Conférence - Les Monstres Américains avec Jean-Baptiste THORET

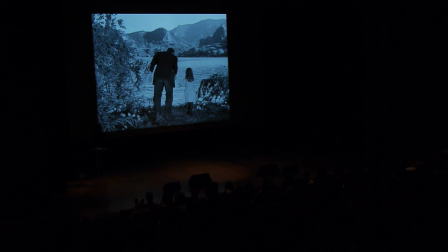[23:49]
Autrement dit, la première fois que vous avez vu le gros plan qu'il y a sur le monstre Frankenstein, ce qui est important c'est que on n'a pas eu le gros plan sur le visage effrayé de la petite fille ça, ça aurait été le plan d'un film qui nous aurait dit, il y a un monstre qui est en train d'arriver, avec tout ce que ça suppose la peur, la peur de se faire agresser,
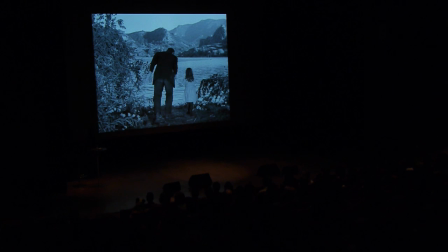[24:06]
etc ce que fait James Whale à ce moment là c'est plutôt que de filmer le gros plan de la petite fille effrayée ce qui aurait sanctionné l'idée que un regard effrayé suppose que dans le contre-champ de ce regard il y a un monstre, c'est par le regard que je définis évidemment ce qui est regardé il choisit plutôt que de faire un gros plan de la petite fille, de faire un gros plan un peu étonné,
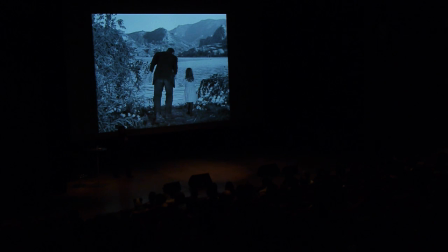[24:25]
un peu bizarre du visage de la créature de Frankenstein autrement dit ça sera la seule fois dans le film d'ailleurs, où la créature existera pour elle-même dans le regard d'un autre personnage dans le regard de quoi ? évidemment dans le regard d'une enfant autrement dit,
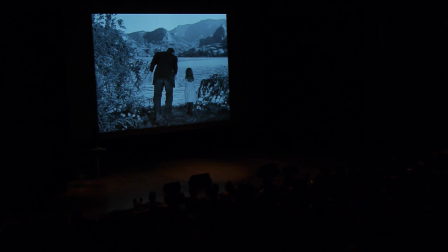[24:45]
c'est exactement là que le film bascule ça veut dire qu'à partir de là, le film a deux possibilités soit effectivement ça devient une sorte de monstre de créature un peu friendly bon finalement il n'est pas très beau mais il s'amuse bien,
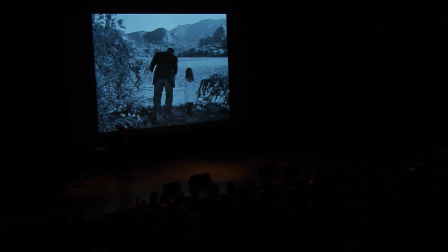[24:59]
il fait un bon substitut le père n'est pas là, il est parti bosser, la petite fille il faut qu'elle trouve quelqu'un, elle trouve sa créature, elle est très gentille cette créature, et en même temps
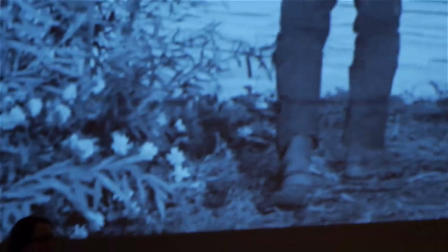[25:08]
première voie ou deuxième voie, si on avait eu un gros plan,
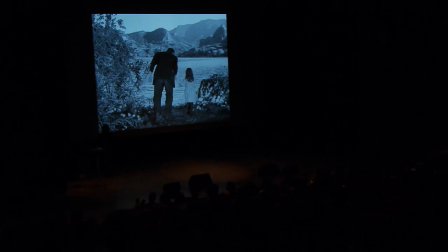[25:11]
non pas sur le visage de la créature mais sur le gros plan de la petite fille à ce moment là, on aurait eu l'établissement d'une figure monstrueuse. Et c'est assez beau la façon dont James Well, dans le film, à la fois, on sait très très bien que les producteurs, à l'époque, voulaient faire de la créature un monstre absolu.
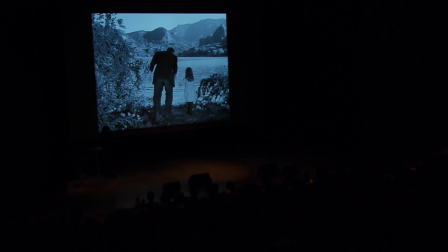[25:29]
Il ne fallait pas qu'il y ait d'ambiguïté. Et là, on va continuer la séquence que je voudrais que vous la voyez jusqu'au bout, parce que pour l'instant, la séquence qui a été projetée à l'époque et la séquence non censurée ne diffère pas du tout. Pour l'instant, c'est exactement pareil. On continue. Bon, c'est très très beau, l'idée du destin, on sent déjà que le lac, ça va être la fin.
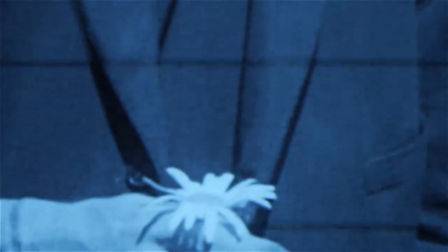[25:52]
au geste de la créature qui touche et la main et la fleur, c'est-à-dire faisant de la fleur la main, ce qui permet de comprendre pourquoi ensuite il jettera la petite fille comme il jette les fleurs, très important qu'il ait touché les deux à la fois, pour lui l'une égale l'autre.
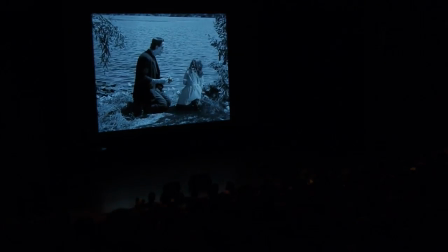[26:06]
Là, on est très très loin de la créature telle qu'on l'a promise.
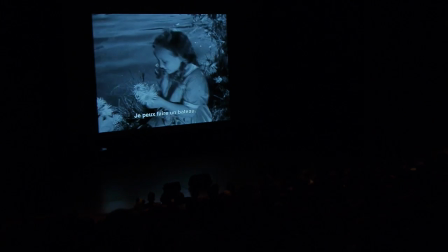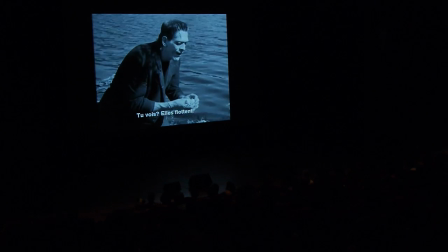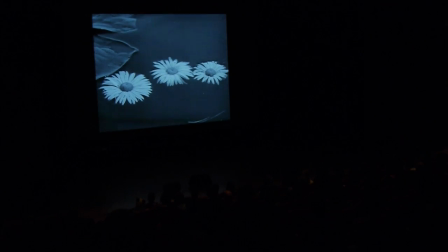[26:32]
il y a eu plusieurs coupes mais ça, ça y était ça, ça reste
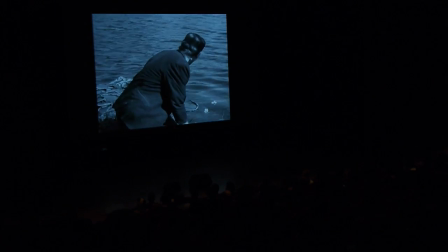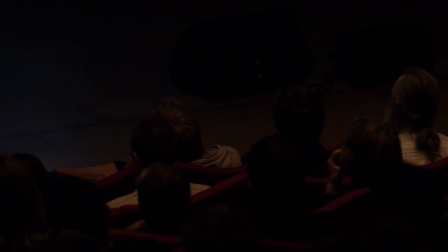[26:44]
il se rend compte qu'il n'a plus de fleurs tout le monde aura fait comme lui il ne faut pas lui en vouloir donc voilà
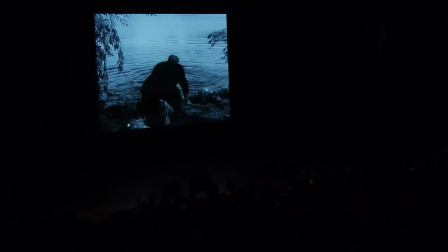[26:55]
alors voilà c'est très intéressant parce que dans la version coupée qui est vue pendant 30 ans à l'époque tout ce moment là disparaît ça veut dire qu'il y a deux plans
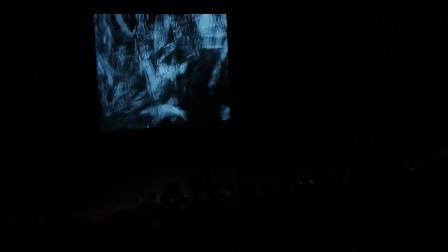[27:06]
où la crête de Frankenstein a l'air catastrophée parce qu'elle vient, là on peut presque arrêter, voilà, c'est bon. Tout ce que la crête de Frankenstein, on pense, ressent à ce moment-là a été supprimé évidemment de la séquence, ce qui fait que dans la version d'origine, on a le monstre, le monstre avec beaucoup de guillemets, qui s'approche avec la petite fille du lac, il commence à s'échanger des fleurs, plan suivant, on n'a même pas le moment où évidemment, il la jette à l'eau. Plan suivant, on a le père avec le corps de la petite fille. C'est-à-dire qu'il ne manque pas grand-chose, il manque 30-35 secondes, mais ce n'est plus du tout le même film qu'on est en train, évidemment, de faire, ni de montrer, et surtout, c'est pour ceux qui connaissent la fin, puisque la meute va s'organiser, la fameuse séquence, vous vous souvenez, du moulin en feu, avec les habitants de la petite ville qui poursuivent la créature avec des torches,